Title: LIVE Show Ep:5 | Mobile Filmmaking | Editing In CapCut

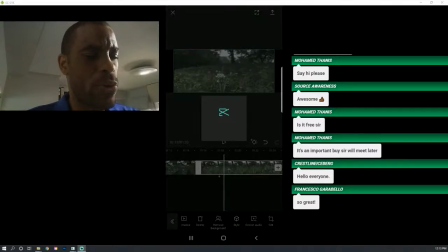2502s
I always do this on my edits. I always like to add a little J cut or an L cut.
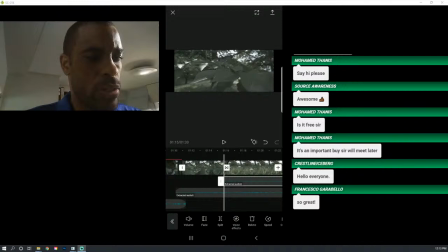2508s
Where's it at? There it is. This one. And let's just creep it in a little bit in the beginning. Right? And then this one here, we got to delete that. Ah! Undo. Woo! Thank the makers for undo. Delete.
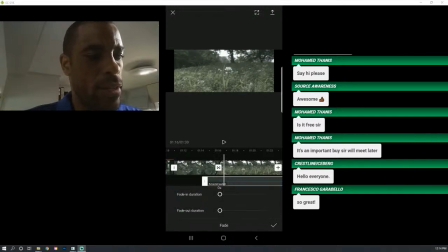2524s
And then this here again, fade in. Well, I guess we're doing about a second fade in, right? And again, the other one in the background just cuts out. Don't like that. Fade out.
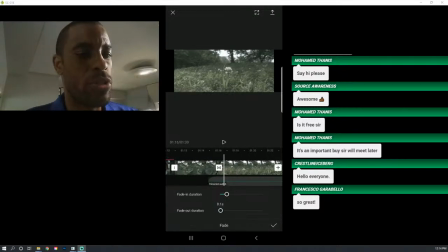2536s
Subtlety when things come in and when things come out. Really make your edits just a little bit more smoother instead of ins and outs, right?
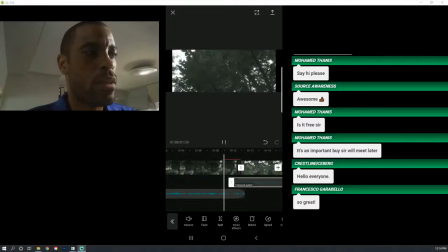Okay. Kind of comes into this. And then we go down to this next one.
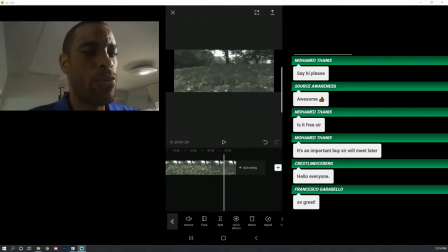2567s
And then I lift up. Oh, okay. And then go ahead and cut that.
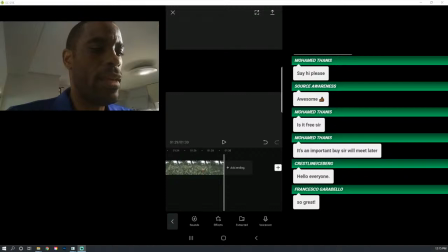2573s
Delete that. And then I would probably go to a fade to black.
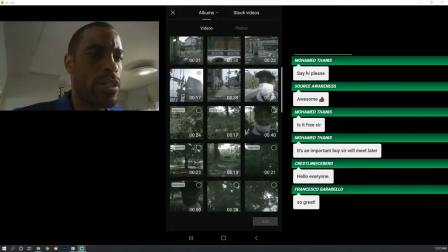2579s
And to reestablish the shot now that we're in a new area, I'm going to use this as an establishing shot.
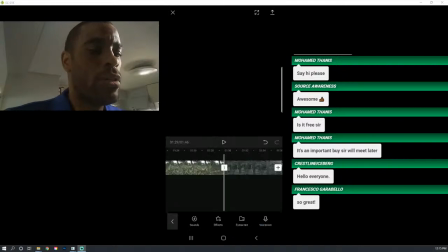2587s
Yeah, previews are not loading anymore. Don't know why. You know what I should do?
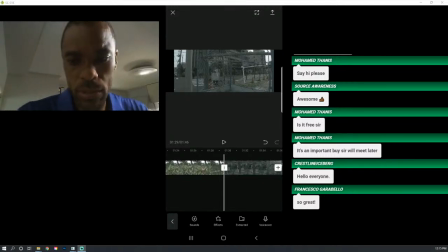2593s
I noticed my phone is getting really hot. Hang on one second, guys.
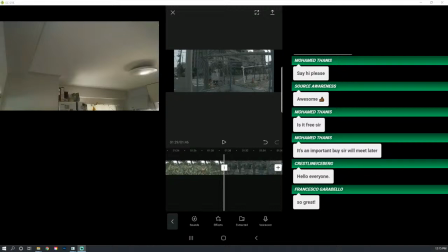All right, so check this out. Let me show you this. I have this little thing here, right? Can you see this? It's a little fan.
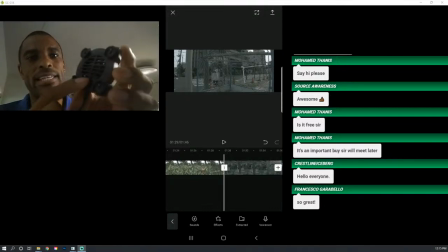2616s
And on the back end, it's got these suction cups on it. And then on this end, it's got a USB connector here. So I got my battery here, my little battery charger. So I plug this into my battery.
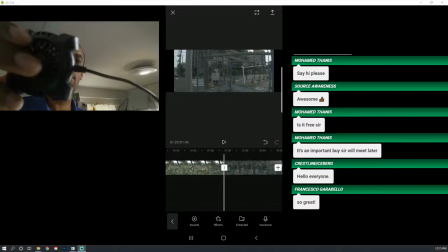2628s
And then if I turn it on. If I turn it on.
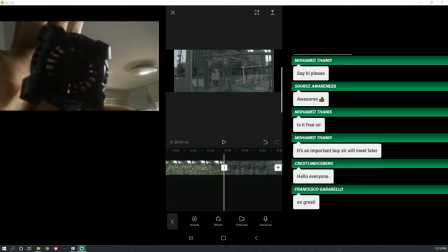2634s
Is it on? Oh. There's a little tiny fan inside of there. And this little fan is it basically blows air.
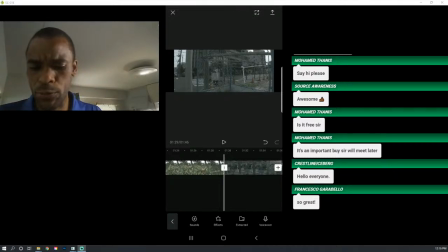2640s
It sucks air in from this and back. It's used for guys who game on the phones when their phones overheat. It's like a little gamer fan. And I use it because when I'm doing editing, like when I use Adobe Premiere or KineMaster, I notice my phone gets really hot.
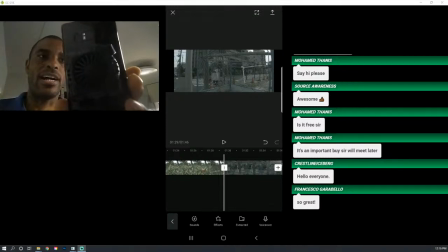2656s
You just section cup it on the back like that. Boom. I got this little fan on here blowing air on the back of my phone to keep it cooler.
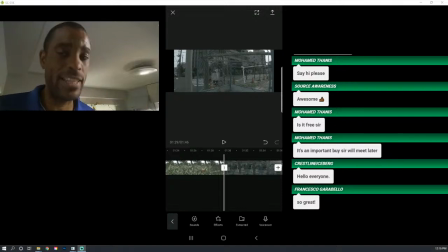2664s
So little tips like that I always like to do. A lot of the gaming technology guys, they have these like special phone holders, you know, so they can game as like a controller, and on the back they have fans. But I found this little fan at the dollar store for like $3.
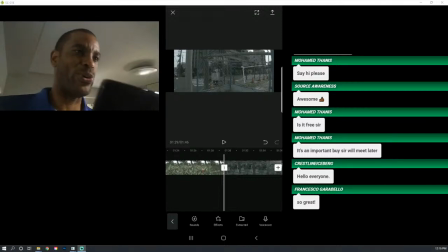2680s
I was like, sold. I am sold. Definitely. Okay, let's finish this edit up here. How long have we been on? Whoa! We've already been on here for 45 minutes. Crazy. It's all right. It's all good. It's all good. What time is it? 12:27. Okay, 12:30 is my limit, guys.
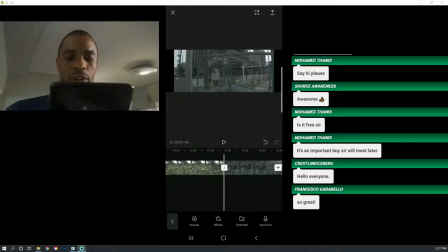2695s
I gotta go to work. So let's try to finish this quickly as possible because I want to get to. I probably won't be able to do the color grading here with you guys. I'll have to do that off screen. So let me back where we were.
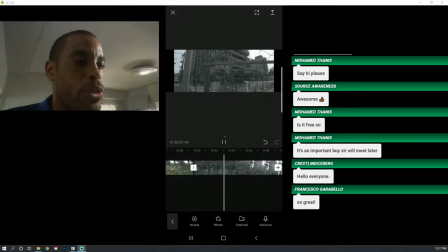2709s
Okay, good. Now we're gonna do a fade to black on this shot here because we're going to a new. Okay, now right when I'm panning up, I want to start the clip. Unfortunately, you're gonna hear all these fans now in the background, guys. Sorry, but phones are getting hot, computers are getting hot.
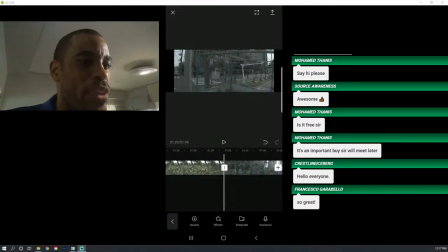2728s
Delete this clip here, and let's go ahead and add a fade to black. You could do a fade. Well, a fade to black will work better. Let's just do a fade to black here, right? Boom, simple. Keep it clean and simple. We don't need all them crazy transitions, especially for this vibe.
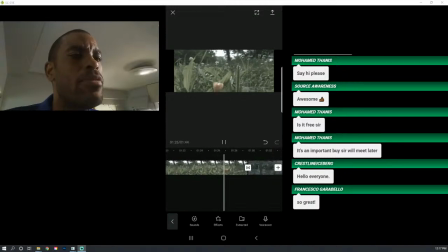2747s
It's not needed for this type of vibe, nature-ishy type thing, right?